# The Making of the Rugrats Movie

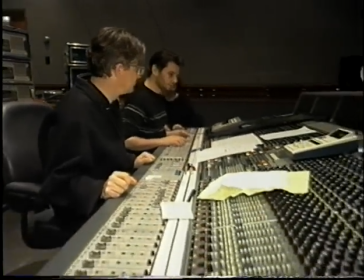Composer Mark Mothersbaugh, founder of the rock group Devo, brings an unusual perspective to the soundtrack.
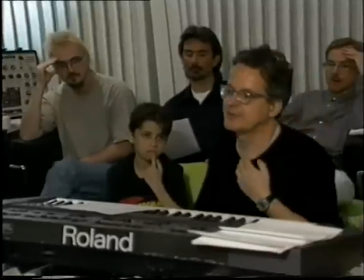I have to kind of try and get into that Rugrats mentality where you think like them. And for me, what works best is a diaper, an adult-sized diaper.
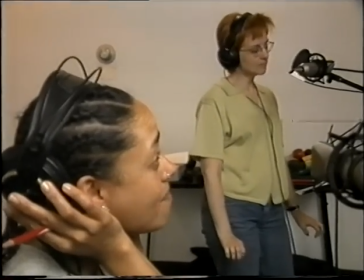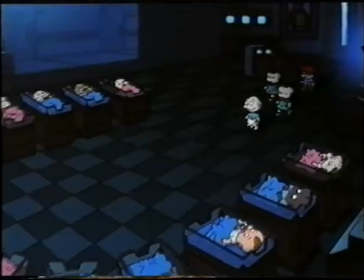One of the film's musical highlights takes place in the hospital nursery where Baby Dill is born.
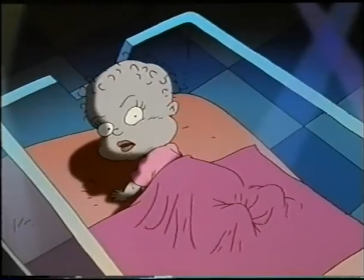So this is the world. I miss my own world. Oh, they were here, it just ain't the same.
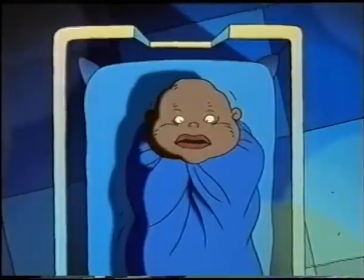An all-star team of recording artists, past and present, contributed their voices to the song. I'm a fan of the show, The Rugrats. I love watching it, and so when I was asked to do it, I thought it was a great idea.
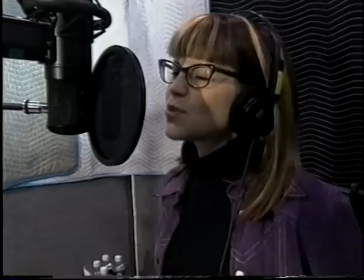Just in general, it's a song about reactions to being newborn and finding yourself in a whole new place and it's like, How did I get here?
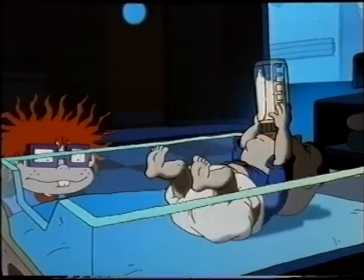Tripping off of all the new stuff they're seeing, so it's like, you know, they're thinking, what is this?
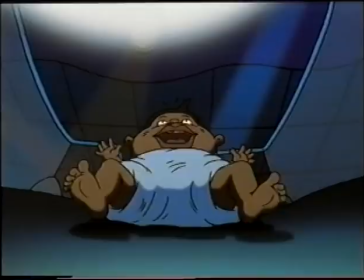So this is the world?
Trying to think like a newborn is kind of hard. They come out and it's cold and it's weird and it's strange.
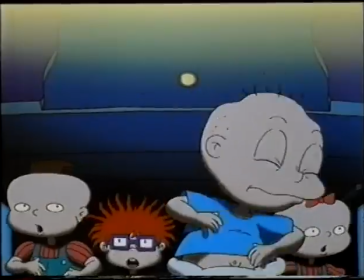What is this? Who are these people?
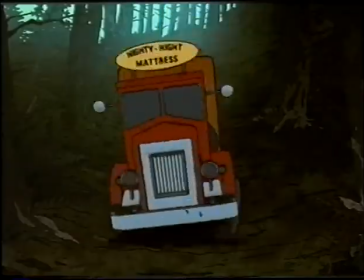That's really good. This is more fun than peeking noses.
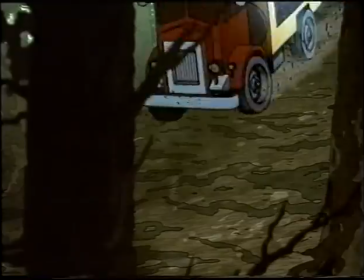Recording the musical numbers was just one step in bringing the Rugrats movie to life.
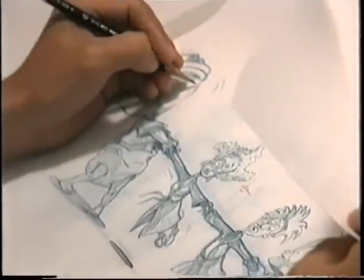The whole process requires an army of animators using the latest techniques in computer animation. There's probably in excess of 300 people that were involved in this process. All told, I believe there were close to 120,000 frames of film recorded on this picture.
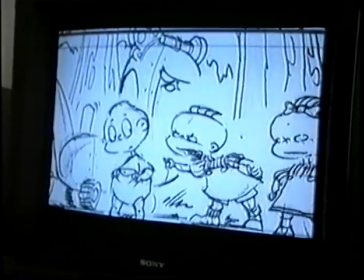The first step for us is the storyboard. When storyboards have been approved, we start into rough pencil tests.
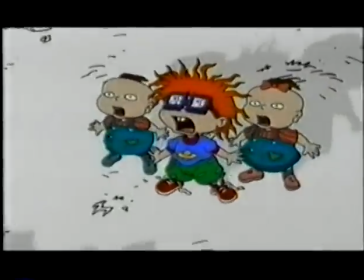This is followed by the color stage. And the final phase is to do the art direction process.
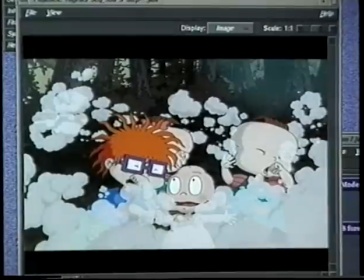The art direction process involves the addition of textures, shading, and special lighting effects.
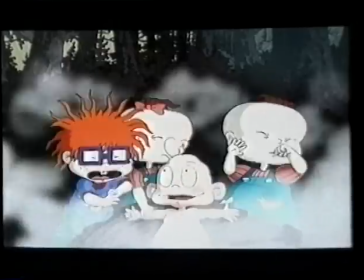Using state-of-the-art computer software, the technical team adds details that were impossible to create when animation was done by hand.
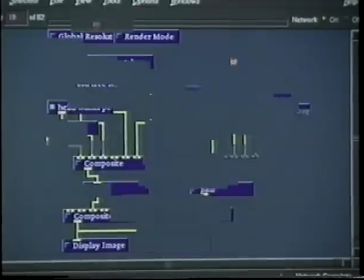Each shot provided its own set of challenges. In this shot, the kids are heading towards a waterfall.
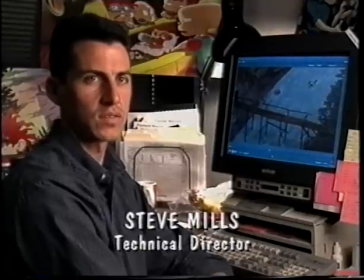And in this scene, we use several different effects to create the overall final polished look.
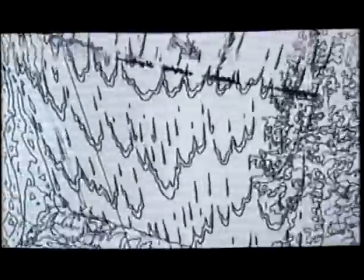Beginning with the basic pencil test, a flat layer of color is added.
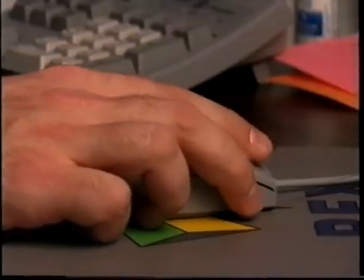17 additional levels are then layered on top of the flat artwork, one step at a time.
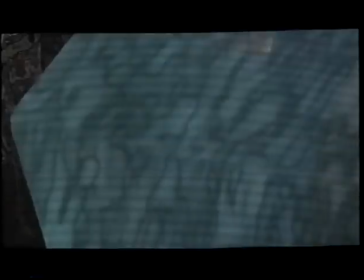These include water texture, shadow effects, and ripples.
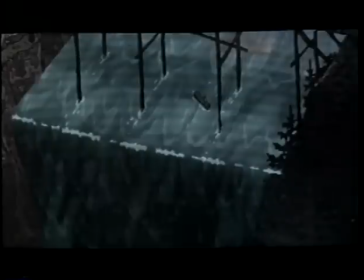After a floating log and bridge are inserted, additional shimmer effects and steam are added to complete the scene.
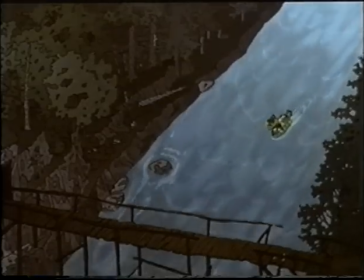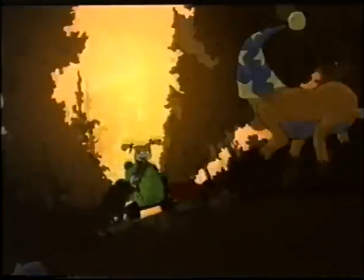Some of the most difficult shots involved complex movements.
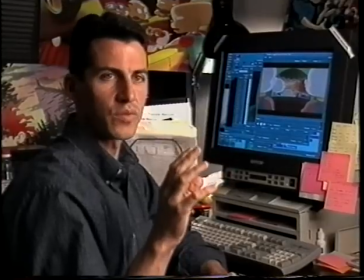The roller coaster shot, it's kind of the perspective of a roller coaster as you just reach the top, and as you roll down,
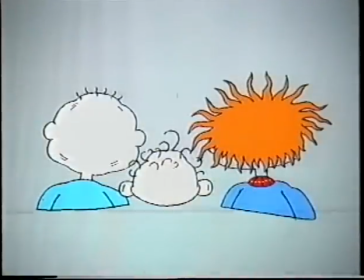you're just starting with flat artwork. so to create that illusion of movement through the woods
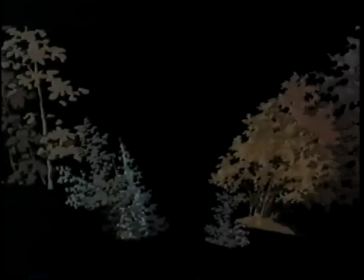we've created several different layers of trees and I've created moves through them and past
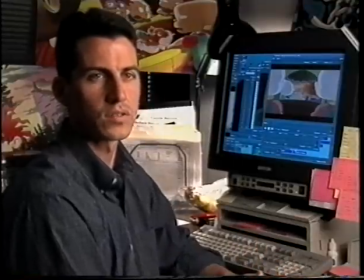them to create that illusion that you're moving through the forest each element of the shot incorporated multiple
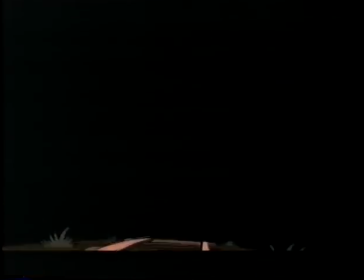moves a great deal of experimentation was required to capture the perfect illusion of gaining speed